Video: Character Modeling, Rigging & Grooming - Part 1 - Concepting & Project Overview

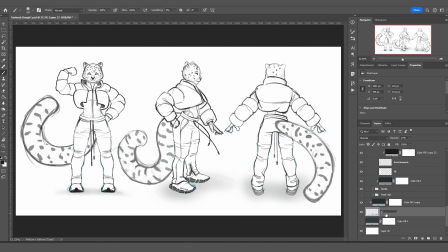[18:05]
The secondary resource I'm going to be using for the head rig and some additional rig features is a paid tutorial resource called Pluralsight.
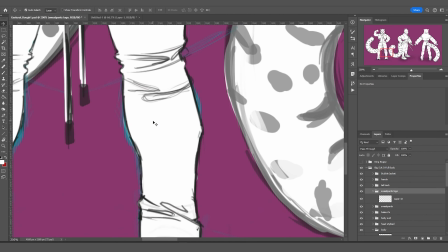[18:14]
All other features tailored specifically for these characters are going to be completed with general rigging techniques in Maya. The rigging portion is going to be very extensive, so this is just a brief summary.
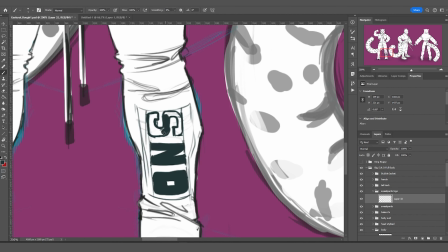[18:26]
I can't wait to get to that stage so I can share a lot of valuable tips and tricks with you all.
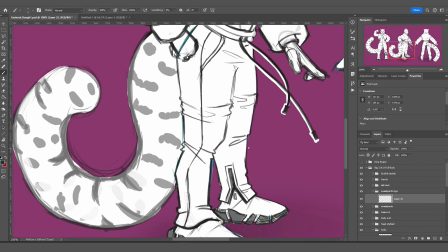[18:33]
So we've come to the end of her reference sheet development. I decided to keep the ruffles out of her sketches because I
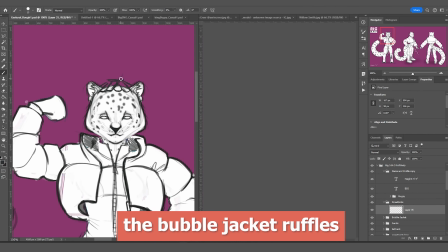[18:41]
felt it would distract from the more important things to pay attention to at this stage.
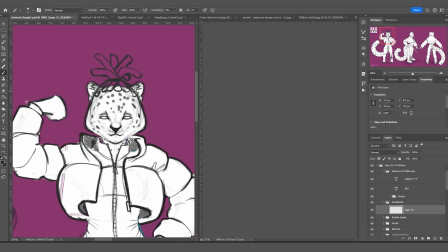[18:46]
The ruffles are a form I would classify as secondary or tertiary.
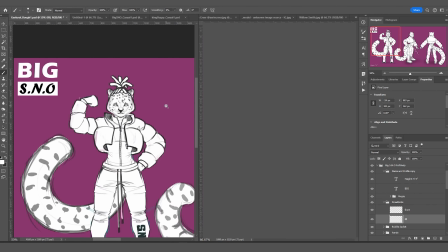[18:51]
I had been contemplating the dreadlocks at the ideation stage,
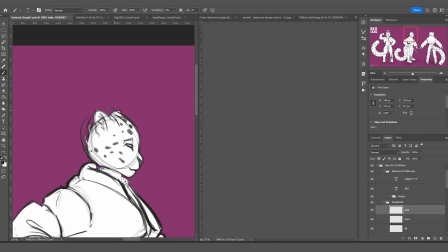[18:56]
but after sketching her in her first casual pose, I realized that she needed it. It helps to emphasize her femininity. We'll be getting to the casual poses shortly after I get done with the Anthro Hare's concepting.
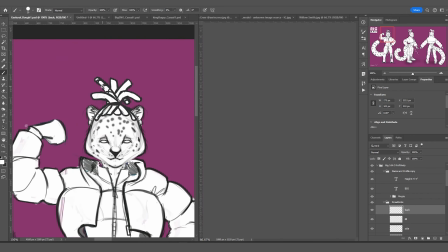[19:11]
I don't want the dreadlocks to be too much of a burden on the XGen system, so most of the detail from the dreadlocks will be done in ZBrush.
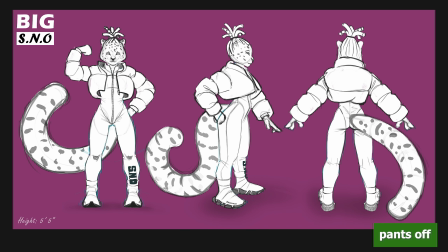[19:20]
I might possibly end up exporting some fiber mesh strands from ZBrush as polygons to help it transition into the XGen groom of the head.
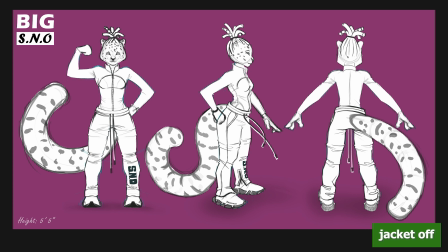[19:28]
Or I might just designate the entire task of blending the dreadlocks with the groom to XGen.
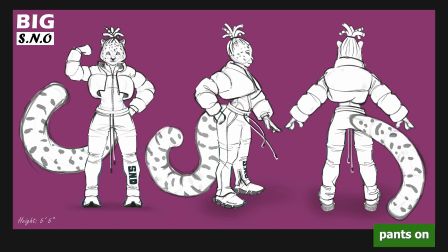[19:35]
Because I don't have to worry about rigging any clothes with my end cloth approach to simulating sculpted clothing,
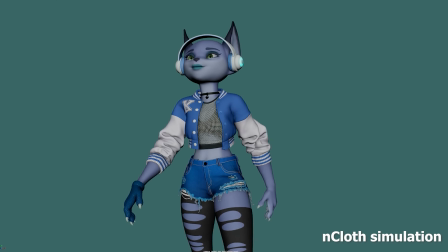[19:42]
I have a little bit more breathing room with other resources.
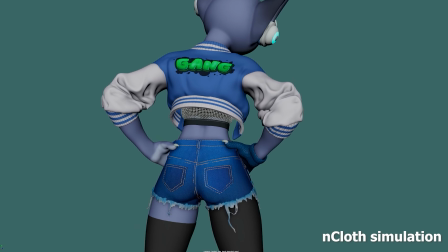[19:46]
Speaking of end cloth, I will be using a slightly different approach to simulating the bubble jacket
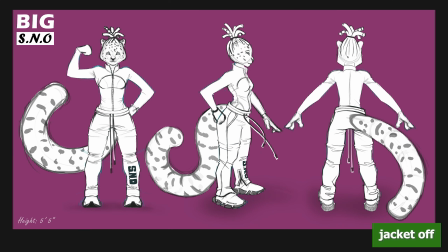[19:51]
than I did in my Simulating ZBrush Sculpted Clothing with End Cloth tutorial series.
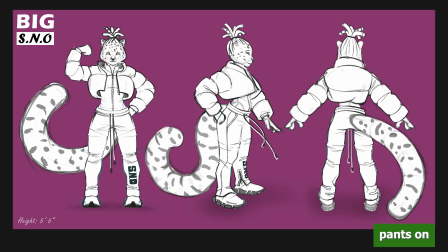[19:57]
This bubble jacket might require some inflation properties from the end cloth system and also a different type of proxy mesh for end cloth to use. I'll talk about it more when we get closer to that stage of development. As you can see, I do a very large and bushy tail.
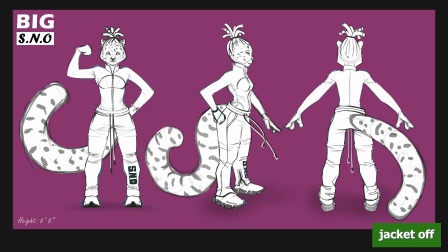[20:13]
This is not even an exaggeration because snow leopard tails are actually longer than their body's length.
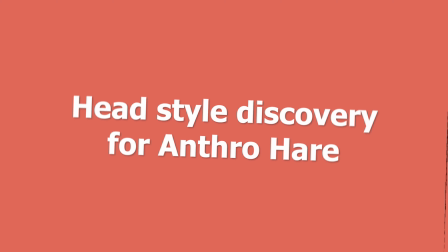[20:19]
They have the longest tails amongst all the wild cats. It's time to move on to the Anthro Hare.
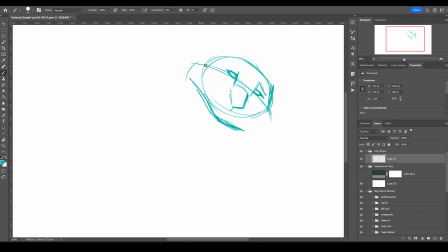[20:28]
I know he's going to have tall ears, so I don't want to make him too tall. It will become very difficult to capture him in frame comfortably. I'm shooting for a height of 5'9" to 5'11". I have to admit that this hare character is highly influenced by Bugs Bunny,
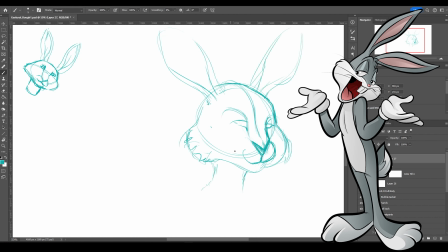[20:46]
but as I mentioned with this character set, I don't want a super cartoony result.
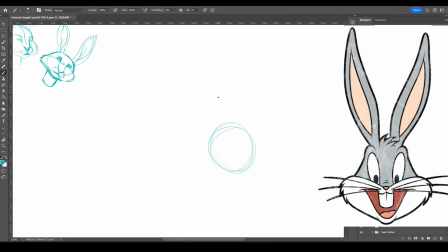[20:51]
So I'm dialing back on the cuteness and going for something edgier. The two things that definitely have to go are the oval eyes and the buck teeth.
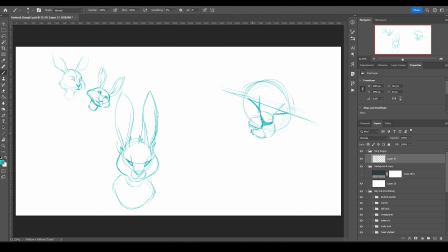[21:00]
I started out with ear shapes that are more closer to a hare or jackrabbit's ears, but it looked a bit odd. It feels like it will draw attention away from the face every time it's in frame. I don't ever want that.
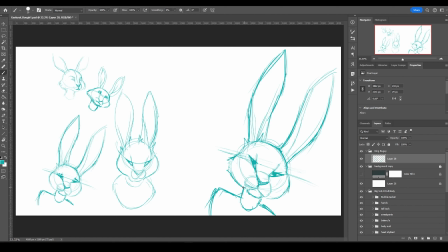[21:14]
So I'm settling with this slightly more tapered look you will see with Bugs Bunny or the Google results of a Anthro Hare or rabbit. While fleshing out a particular gesture, I came across this really cool scalene triangle shape that I like.
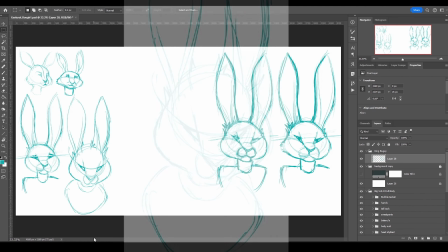[21:31]
When we get to the casual pose sketching phase,
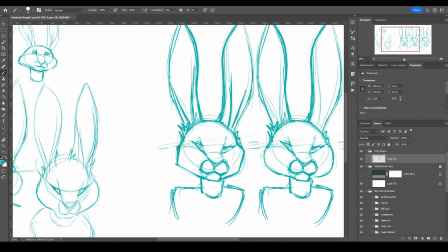[21:34]
I will discuss some changes that I made to make this scalene triangle shape a bit more tangible in 3D.
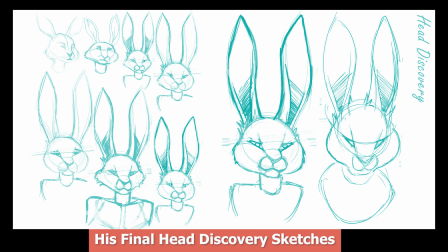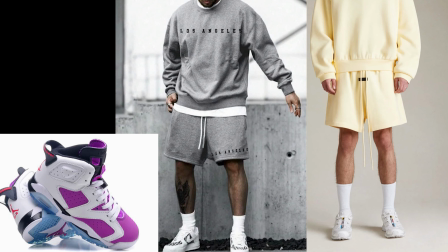[21:49]
This is the fit I'm going to be modeling for the Anthro Hare. This reference is from the Fear of God clothing brand.
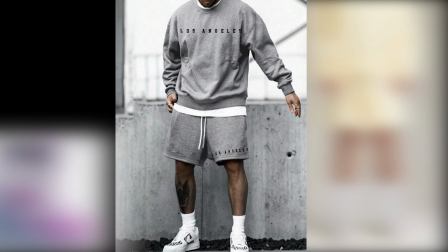[21:57]
This second one here is from Shein USA. And these are the Jordan 6s from the infamous Jordan brand.
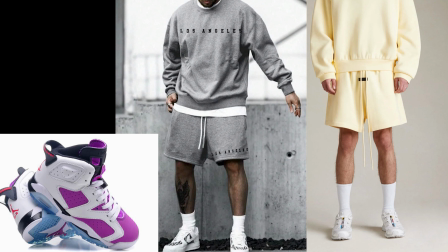[22:06]
Once again, I'd like to mention that I am not going to match the detail for these references to a T, except the sneakers.